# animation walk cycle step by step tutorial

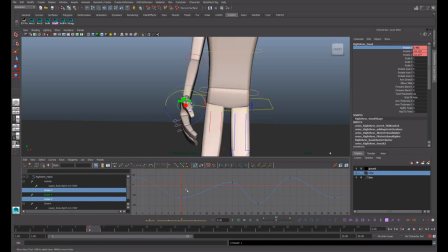(61:46)
So as it's coming forward, we like the palm to kind of twist in to face us more, face our character more. Maybe that's too much, maybe not.
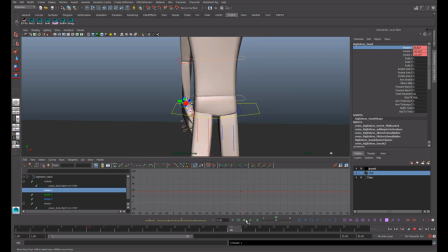(62:01)
But for now, it's good enough. And then as it comes back, it will open up, right?
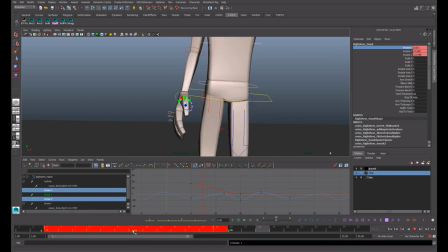(62:10)
And we can slide all this back to frame 1, copy it over.
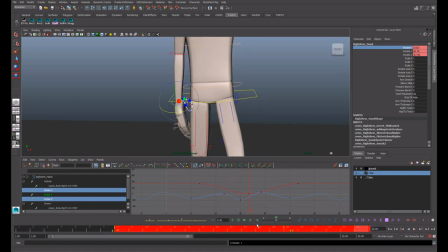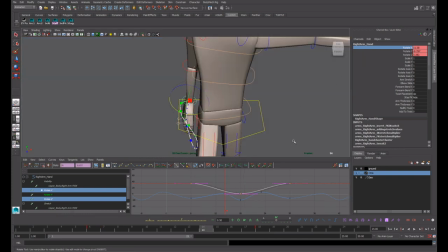(62:23)
Frame 14, we might already be opened up more, right? Getting to that extreme point. Follow our figure 8 a little more.
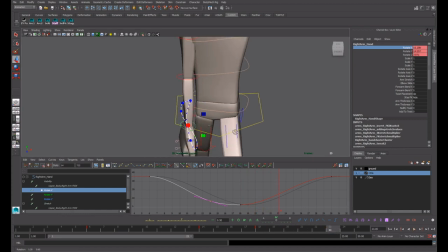(62:40)
And then on frame 23, you know, maybe we're already
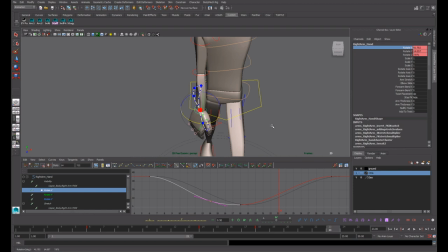(62:47)
leading this palm in more. And then just so everything is not on the same time and we're closer to the timing that we set
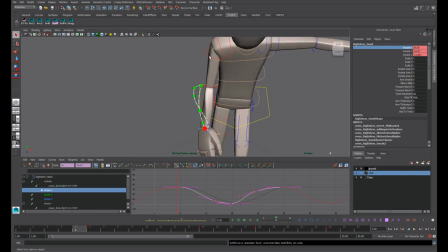(63:08)
for the upper arm, as far as the twist goes. Remember, we look at the upper arm, and we check this rotate Y twist. It's happening on frame 1, so we could probably be a couple frames after that. You know, if we just take our rotate X,
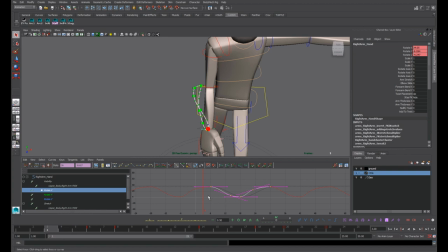(63:24)
and then the extreme for this will be a couple frames later. Let's say say like that.
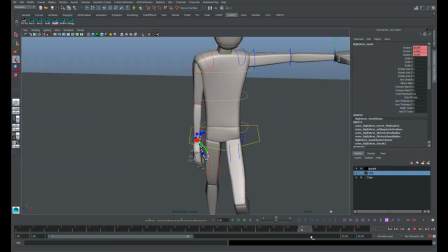(63:37)
It gives us a bit better overlap considering that the rotate Z rotations were happening in the same frame before.
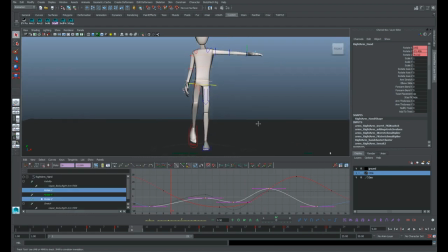(63:50)
So the other things to really look out for when you watch your hand moving back is, now is it toned down enough the way we like it so that it's not dominating too much of the walk? It's not too flashy, not too rotate-y. The only thing that you can go in and do is just kind of take a look at your extremes.
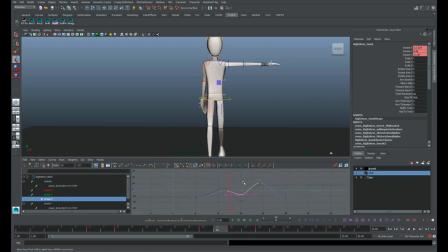(64:08)
So when we started with this and it was more extreme here, so there's a bit more rotation very quickly, and it added a lot of extra roll as the hand comes back. If you play it, feels a bit off there.
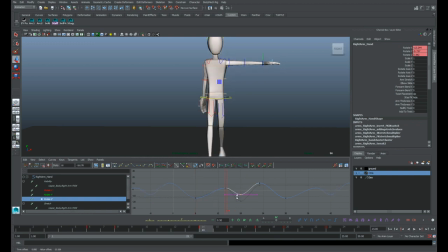(64:25)
So one thing you do is you can kind of make it more subtle, right? Just half it. We can also kind of make sure that if this is 0, how much we're going over that center line. And, you know, we can half this as well and then see what we get.
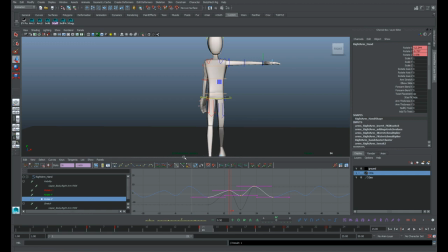(64:43)
So you know, all that side-to-side rotation is much less extreme, much less showy then.
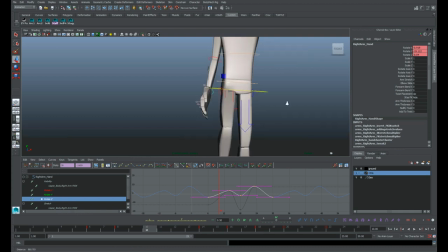(64:50)
But we are getting shape change as the hand rolls back.
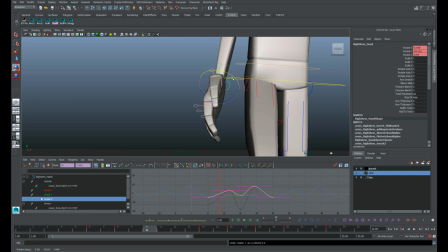(64:54)
There's a bit of shape bending this way to keep it from just looking dead.
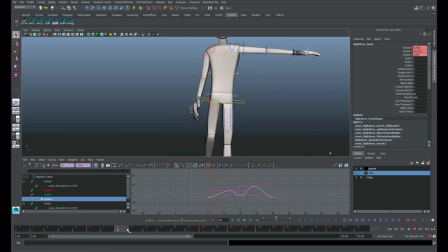(64:59)
Right? It looks very organic just to have even the slightest bit of rotation on there. And it looks like it matches what a hand is supposed to do in a walk.
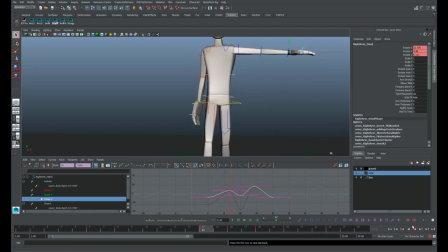(65:13)
So, not perfect, not utterly amazing, but good enough to where our walk starts to feel supernatural. And from the side,
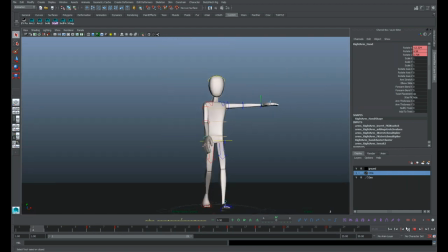(65:26)
we've considered all axes. It didn't take that long, just a couple extra minutes.
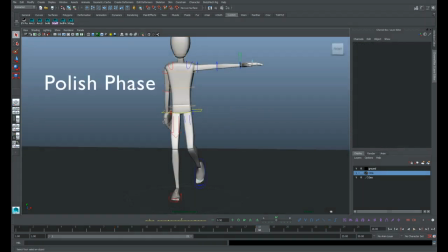(65:31)
At this point, we're in the polish phase. So we're wrapping this walk up, and now we're just working on the final touches to make sure it's as smooth as possible.
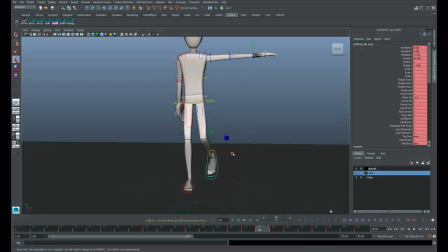(65:40)
It's really time to clean up these last few bits. That means we're going to be toning down any movements that feel too exaggerated.
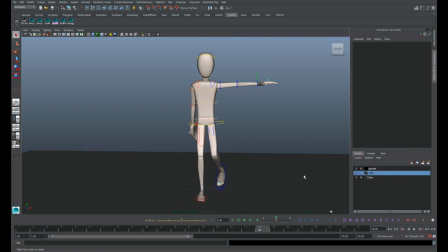(65:48)
We're going to be cleaning up knees as much as we can so they don't pop, adding little bits like toe overlap for extra flexibility.